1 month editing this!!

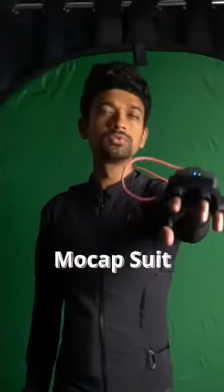Here is how I turned myself into Vecna.
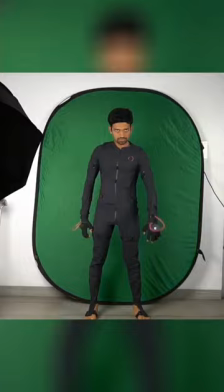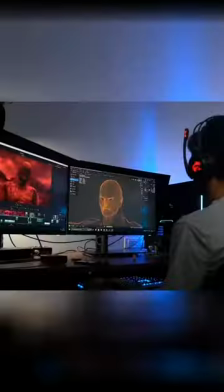I started by sculpting a 3D model of Vecna. Once I was happy with the shape, I painted the textures.
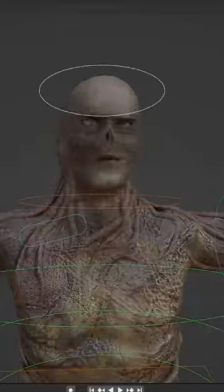Next I rigged the model and captured all the actions on my Rokoko motion capture suit.
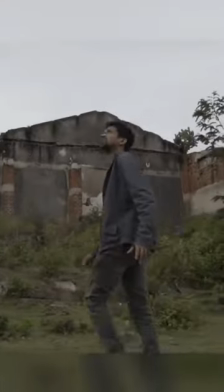Next we filmed the video. It was pretty straight forward. I just had to do my thing minus the effects.
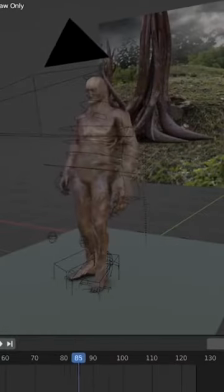Once we had all the footage, I started applying the mocap animations onto Vecna and built our scenes.
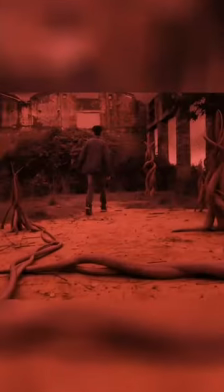My friend Satish modelled a bunch of vines which made the scene feel more authentic. I wanted to have Vekna say at least one line.
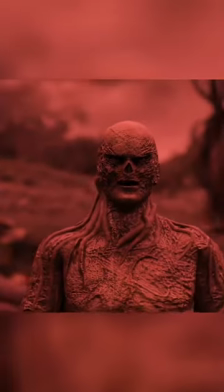Special thanks to the awesome Ami Yamato for helping me with this shot. Next I rendered out all the animations and started compositing.
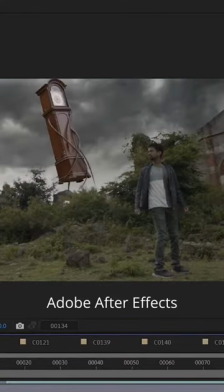The sky had to be replaced in a lot of the shots and we also had to comp in the vines to create the mine layer.
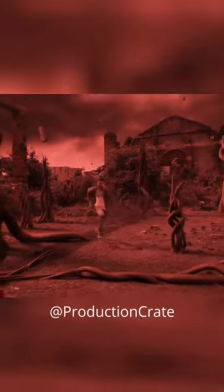For the final scene I used a bunch of debris assets from ProductionCrate which really helped sell the impact.
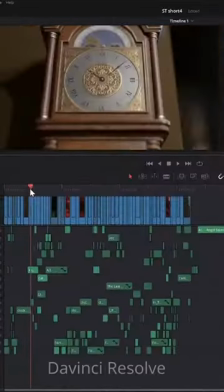In total we had about 60 VFX shots so I spent the next few weeks working on the VFX, put all of the shots together in the edit, did the sound design and the short film was done.